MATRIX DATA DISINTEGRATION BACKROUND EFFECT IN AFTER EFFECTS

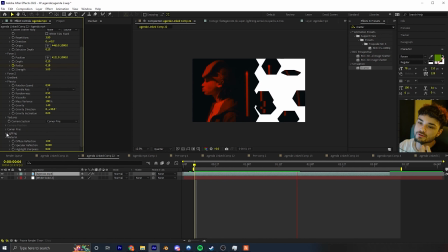245s
Now that we pretty much basically have our animation, we just need to add a little more sauce to it.
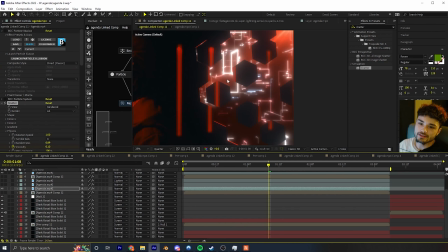250s
You can see in the original I had these lights on the corners, pretty much red, refraction lights.
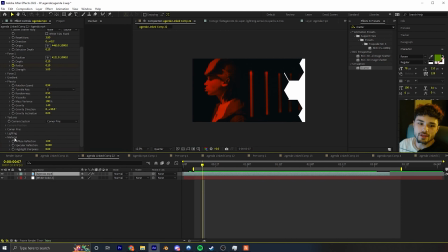257s
And to do that, all I went is to the lighting tab. Go ahead and open that up. And first thing is you want to increase the intensity up. And then right now you're not going to see anything, which is fine.
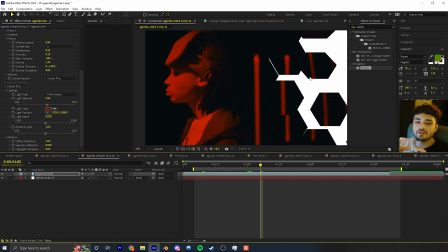271s
But how it gets to the side of the hexagon, or like on the edges, is this light depth. And that needs to be 0 or less, really depending on your scene, but it needs to be 0 or less. Now you can see if I raise it up, he gets bright. We don't want that, right?
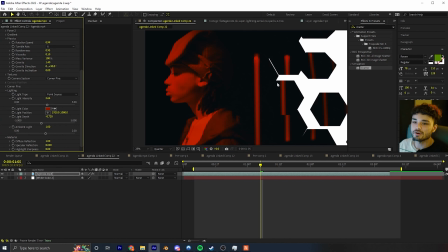287s
So I'm just gonna keep it right here at -0.7, and you can still see that it's not doing anything, right?
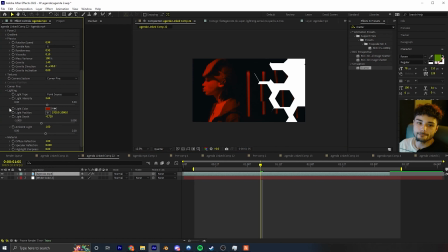294s
Well, that's because under the material tab now, you need to increase this specular reflection. Go ahead and then lift that up a little bit. And as you can see, the more you do it, we're starting to get the red on the edges here.
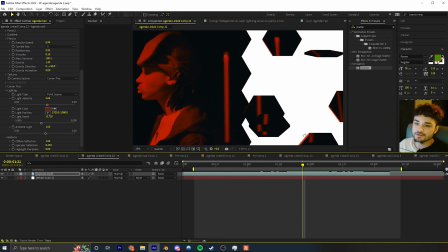308s
And if you look there, it's a little too small still, but that is also because our hexagons are too thin.
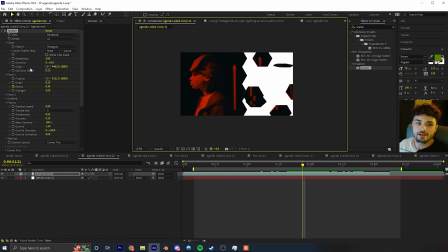315s
So I'm just gonna go back to the top real fast, and I'm going to increase the extrusion depth.
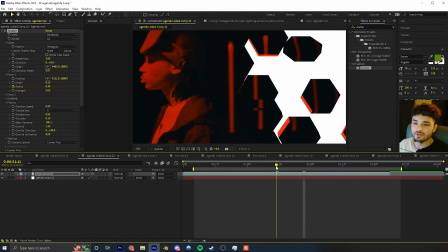321s
And now it looks kind of more like a building, more like a wall type. Now currently it's just kind of on one side.
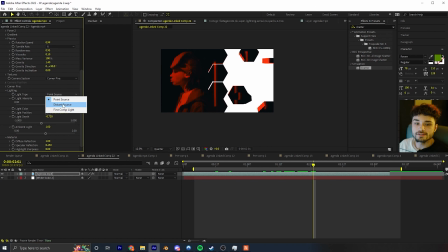327s
In the actual video, I changed this light type to distance source, and then I moved the light position to the right. So pretty much put the position right here, and you can see the light is coming and hitting these
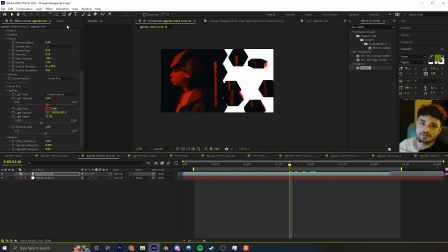344s
sides of the hexagons, and that's because in the original I had a light source up here,
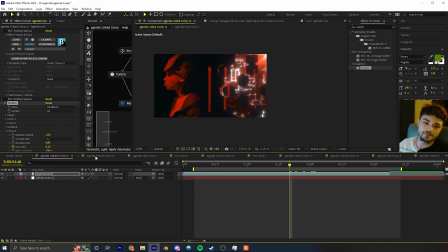350s
you know, kind of making it look like it was from the light source, right? And basically, yeah, we're just chipping away at it.
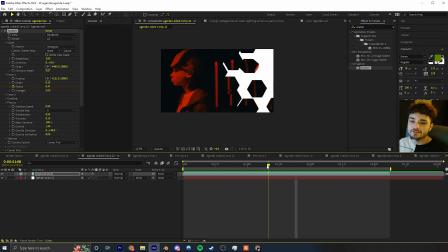359s
So basically now we need to put this whole thing together and kind of make sure it looks good, right? We need to change this white solid into something different.
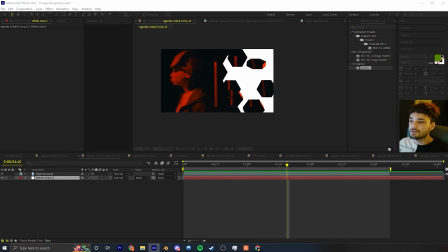367s
Now I could make it a black solid, right? I could go new solid and then just make it a straight black solid.
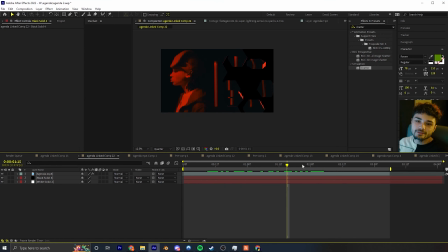375s
But if you look at it, it kind of looks ugly, right? Because this solid black is not the same, doesn't have the same black levels the video does, right? So, you know, I like to cheat it, and all I like to do is make a new solid, right click new solid.
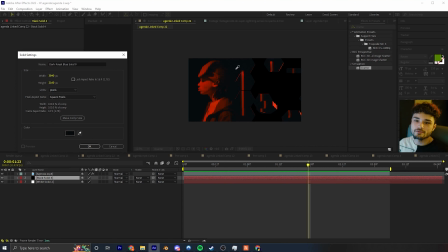393s
And right here, when this pops up, I just like to click this little eyedropper tool and click on a black level in the video, and then now it looks way better.
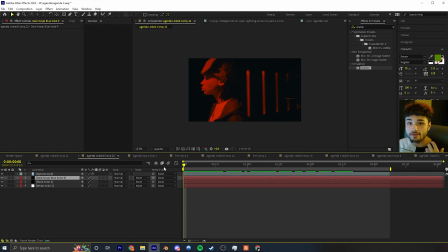401s
Now we're just doing this to fit our scene. Now we need to add the optical flare and the little data background thing.
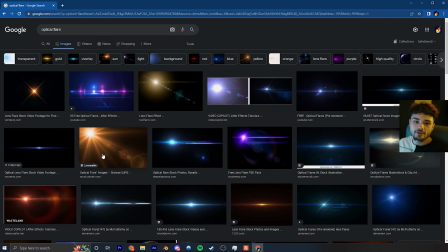407s
So I basically just googled optical flare. I think this one looks the best just for the tutorial.
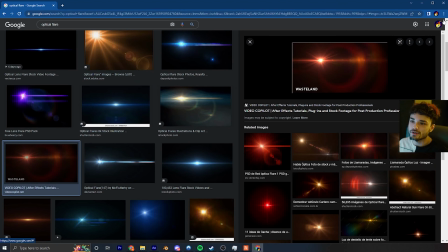412s
We can also use this red one, but the color doesn't really matter. We're going to change that soon enough.
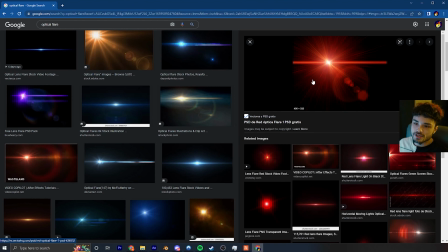416s
Yeah, I'm going to actually use this one. So I'm just going to download this image and put it into our comp.
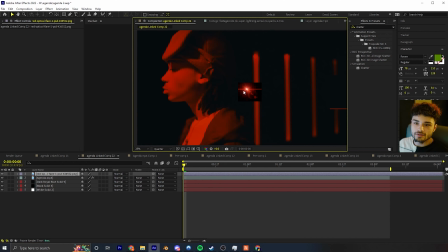424s
So I'm just going to drag the optical flare in that I downloaded. You can see right here, it's in the video and it's very small.
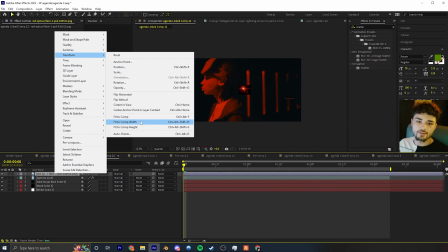432s
So I'm going to right click, transform, and then fit to comp. And you can see it's very low quality.
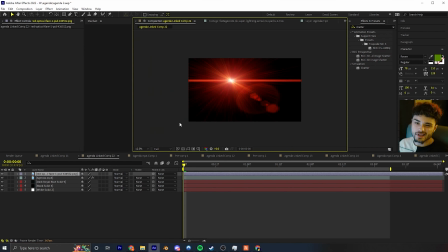438s
Let me change this to full. And in full, it's kind of usable, especially it's in the background, so no one's really going to notice. But so now that the flare is on top of our video, we need to drag it underneath our new blue solid. I'm going to delete the bottom two so you don't get confused.
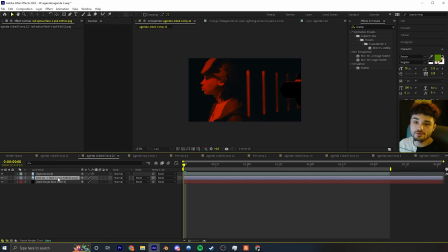454s
So now that our flare is on top of our video, we need to drag it underneath our original clip, our video clip, and over our solid. And you can see that the flare is in the background now. I'm going to rotate this flare by pressing R. Change the rotation, something like that.
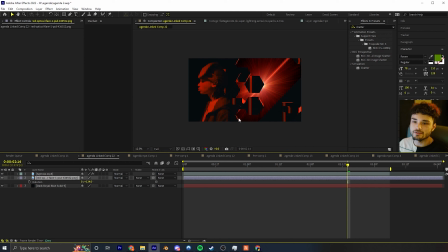474s
I'm going to scale it up so we can have more of a, we don't see the edges. Okay, I'm going to move it to the corner, about right here. So now that we have the flare in, it's coming a little bit together, Now we need to add the data in.